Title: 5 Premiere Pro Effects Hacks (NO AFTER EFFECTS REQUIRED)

The next thing I want to show you is a really simple effect, but it has a lot of different uses, and that's the transform. And in this specific case, I want to show you how you can use transform to create motion blur. I used to think that you could only do motion blur in After Effects by, you know, checking the little motion blur box. It didn't have anything like that in Premiere Pro, which is a real bummer.
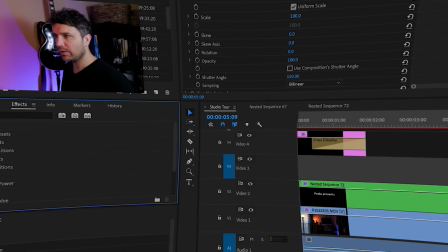4:27 I found out that if you use the transform effect, which you can find under video effects and distort, there it is.
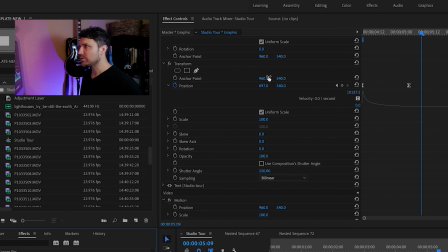4:36 It gives you a lot of these different options. You can change the anchor point of an object. You can change its position. You can change its scale. But the thing that adds the motion blur is to come down here and you can uncheck use composition shutter angle because you might want to apply a different level of blur to various items.
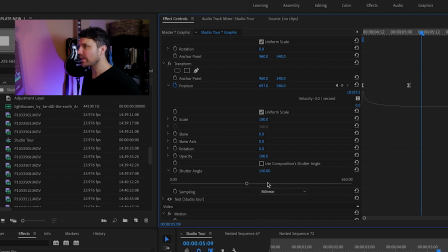4:56 But if you do that and then you change the shutter angle to something like 150, that adds a little bit of blur.
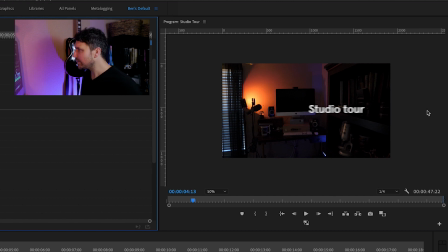5:04 So you can see as this studio tour text is coming in from the side, it's a little bit blurry. And then as it settles into its spot, it gets nice and crisp. That's just a little subtle effect that makes it a little bit more interesting than if you just had text coming in and it didn't have that blur. It just feels a little bit more natural and interesting to the eye. The next thing I want to show you is an opacity mask. Now, the opacity mask is something that you can use for all kinds of different applications.
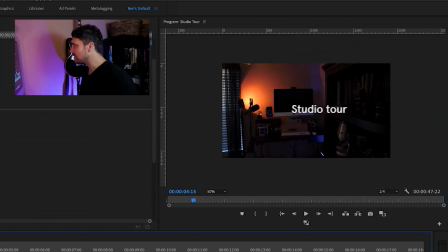5:38 It's really subtle in between these two shots, but you can see as the shot is moving,
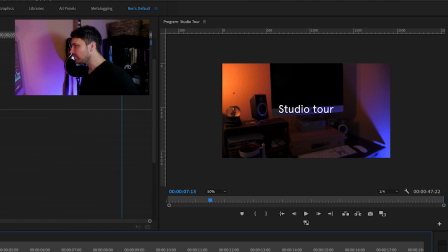5:44 there's kind of this swipe and it changes the perspective. What's really happening there, if I take that effect off,
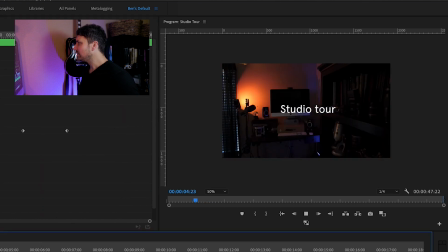5:52 so what I actually did with the camera is I brought it over and I was just looking at the wall. Well, that's not that interesting. So I took this second shot where I was kind of sweeping past my microphone and revealing my computer. And I took those two shots back to back on purpose so that I could create this effect.
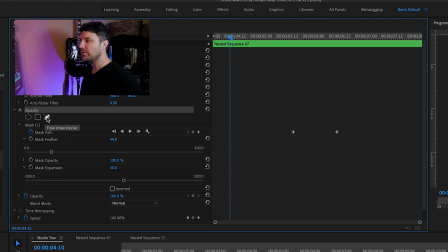6:12 Under the opacity, you've got these shapes and this pen tool, and you can actually use these to create what's called a mask. When you click on it, and I'm going to show you the mask that I've already created, you can see this big outline.
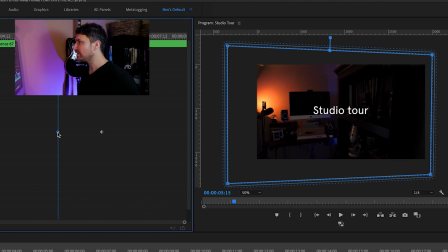6:26 This point represents, this keyframe represents this state for the mask.
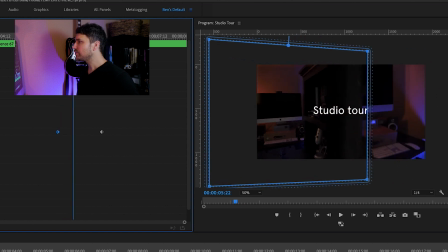6:34 And then as I move it across, I've changed the state here to hide it. Now, I've done some interesting things here that I'll walk you through. Because these two different states exist, it's automatically going to create a transition between the two.
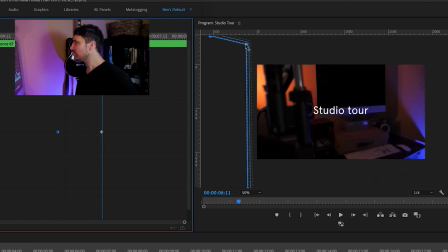6:51 All you have to do is when you've created a new keyframe, you can move these to wherever you need to change what that new state will look like.
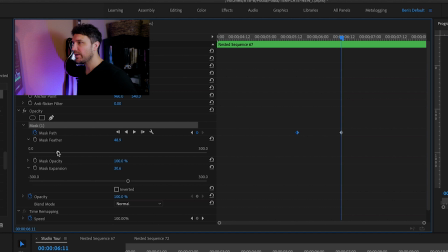6:59 What I've also done is I've taken the mask feather and I've brought it up. It usually starts at 10.
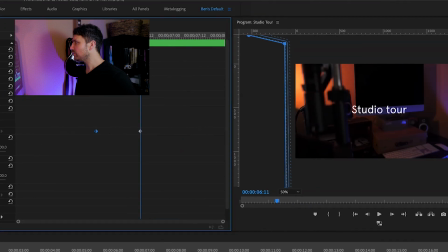7:04 I'm taking it up closer to 50 because I want to, as you can see it pass, I'm going to go ahead and click off of that.
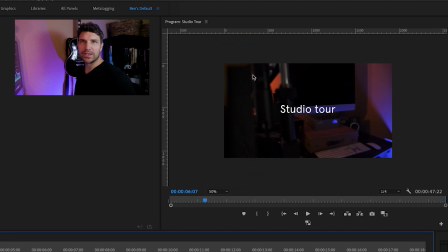7:12 But it kind of creates this blurry edge that hides the effect a little bit more.
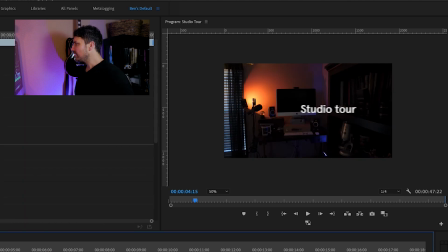7:18 So you can see it in action here. And that soft edge just kind of hides the effect so that you're not focused on this solid line that's moving across the screen.
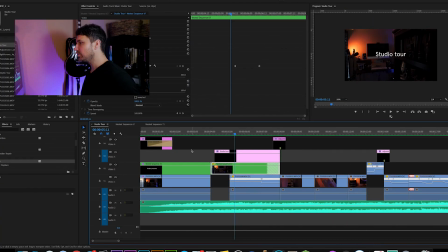7:28 So to walk you through this effect again, you just select the clip that you want to mask.
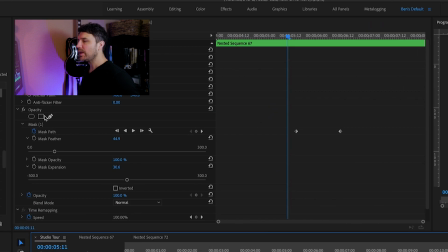7:32 You come down here to opacity and you select your shape. And one of the interesting things about this also is that if you have your mask,
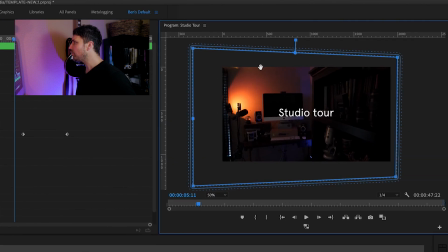7:40 you can actually come out here and you can add points and you can manipulate those so that you can get a little bit more creative with how you reveal or hide an object.
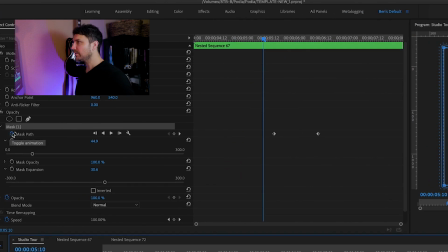7:50 You just make sure your toggle animation is on, and then you select a start point, create a keyframe, and then select an end point and create another keyframe. Now, what's a little bit weird about this effect is that when you create a new keyframe,
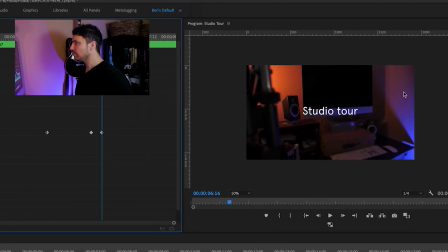8:09 it doesn't show you any of the controls up here.